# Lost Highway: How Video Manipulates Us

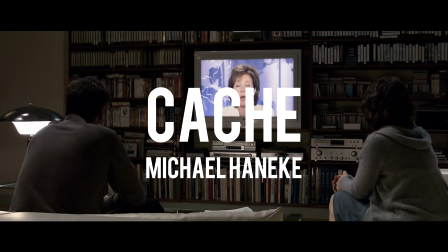Michele Haneke's Cachet starts with a surprisingly familiar premise. A wealthy couple receive anonymous tapes to their house that seem increasingly menacing.
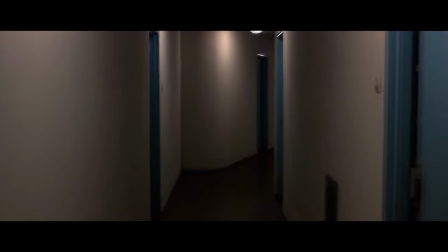But these similarities aren't so important here, rather just what it reveals about cameras, films and perception just from its opening scene.
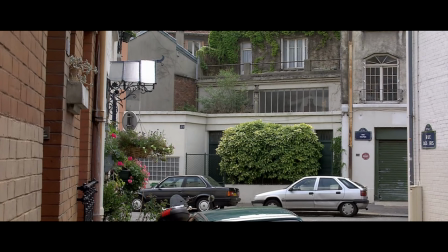This at first appears to be an establishing shot, but it's drawn out far longer than we've come to expect from cinema. This is because the scene is not establishing a setting at all, but is actually establishing a point of view.
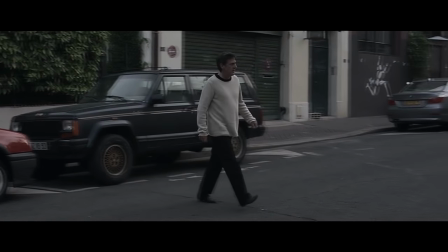This technical confusion between establishing shot and point of view shot sets up what is essentially a confusion of identity and perspective.
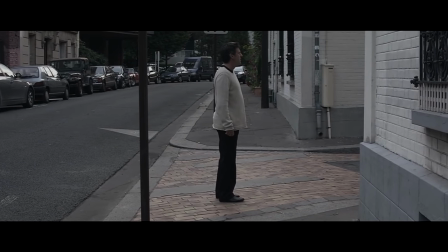We are posed with the question – whose point of view is this? Whose perspective are we seeing? But we're not given an answer.
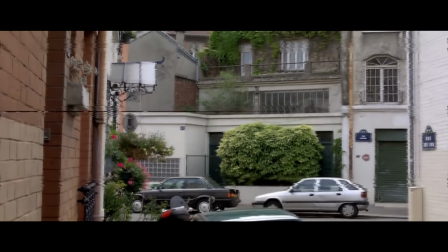Instead of following the cinematic rules showing the looker after the object, there's no reverse shot as we're so used to seeing. The looker is never revealed, and so there's no answer, no payoff. But what there is, is a revelation about how we might read subjective images as objective.
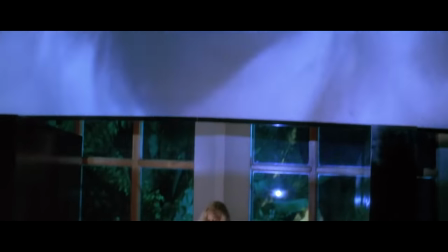It's easy to assume that video is objective, that it must show events the way they happened.
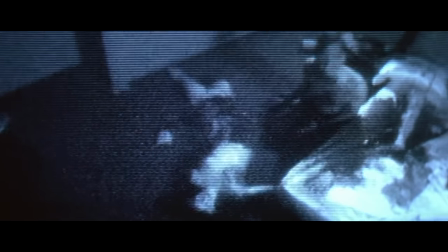We believe that Fred killed Renee because we saw it on video, but when we've seen so many doubles, how can we be sure that this is Fred?
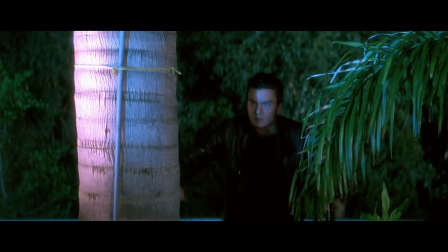How can we be sure of anything we've seen even on tape. An assertion of individual experience begins to emerge through questioning the capacity of film as a medium of documentation,
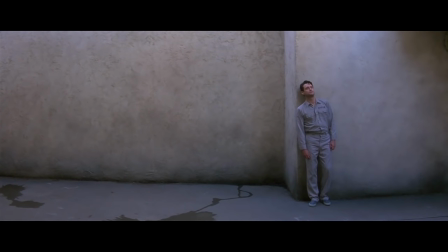acknowledging the fabricated condition of its product but recognising how, like Borges' extensive map of the empire,
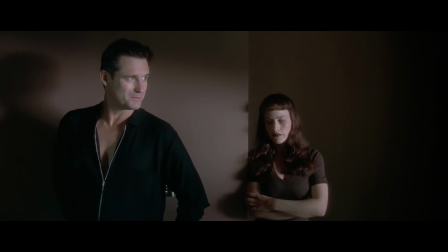this fabrication can come to supplant reality. When Fred declares, I want to remember things my way, he identifies a contemporary state of anguish surrounding identity,
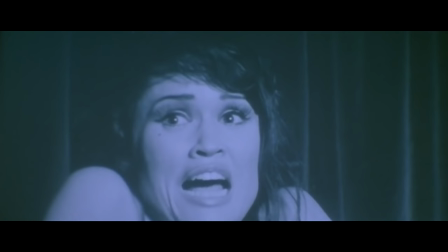fearing that the multiple doubles created in images make it increasingly difficult to be sure of who we are as we're filtered through different perspectives.
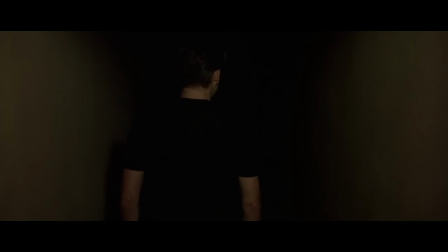This brings us back to what is ultimately being asked throughout the film. Whose perspective are we seeing?
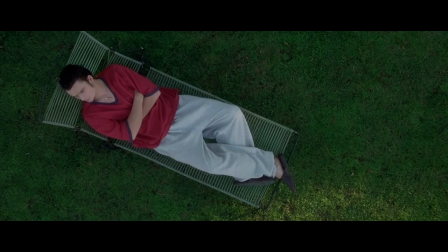Is the opening act distorted by Fred's perception? Is what follows only his fantasy? Can anything, even the videotapes, be considered objective truth?
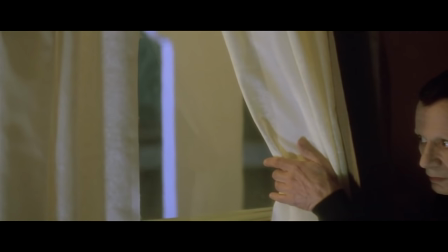In a way, as with the mystery videographer in Cachet, we spend the entire film waiting for this reveal, this reverse shot, but we never get a conclusive answer.
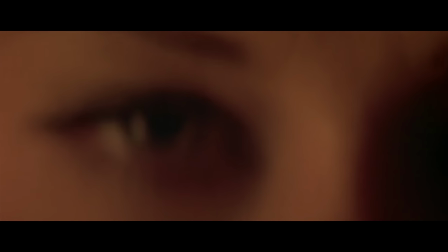But maybe this is because there was never one perspective to begin with.
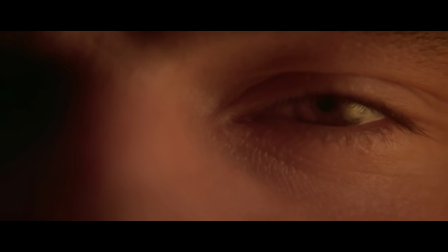Instead, Lost Highway offers a negotiation of images and influences that invisibly shape identity.
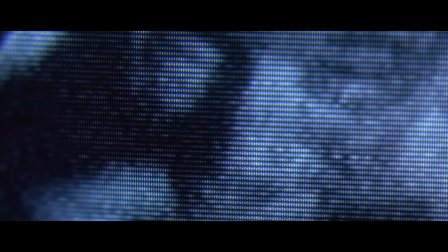Who we are, who we want to be, or what we fear we might become. We like to think of the camera as something that reveals and that has an inherent objectivity,
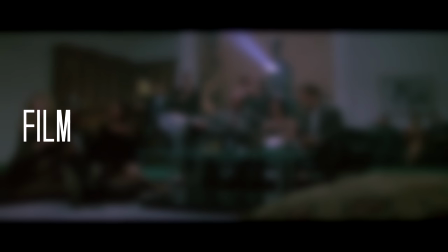but despite John Lugada's famous and temptingly quotable belief that film is truth 24 times a second, the very medium of film is built on deception.
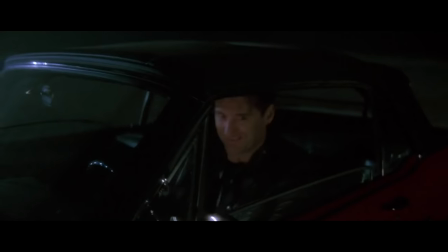Fred's view of video cameras doesn't have to be an admission of denial but can extend to a deeply held anxiety around the notion of identity,
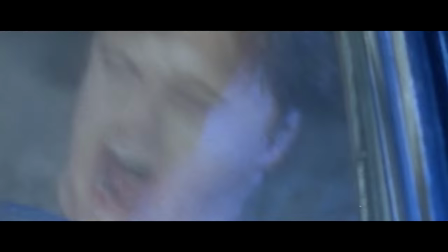and it is this fear rather than truth that is reflected in the tapes. The footage in Lost Highway is shown as black and white, grainy, unclear,
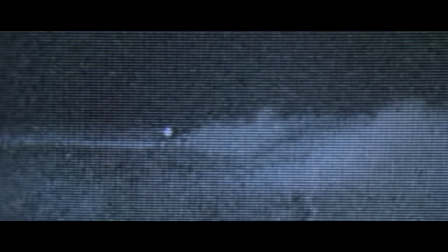giving the impression of something that, like memory and like identity, is always incomplete, always changing.
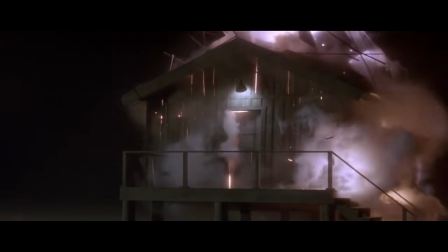Everything is susceptible to manipulation. No matter how objective, impartial, and truthful recorded images may appear,
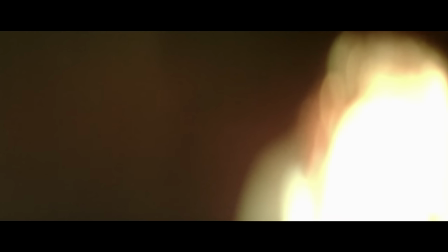we are reminded of the impossibility of capturing a complete picture, and that there is always something else, someone else, behind the camera.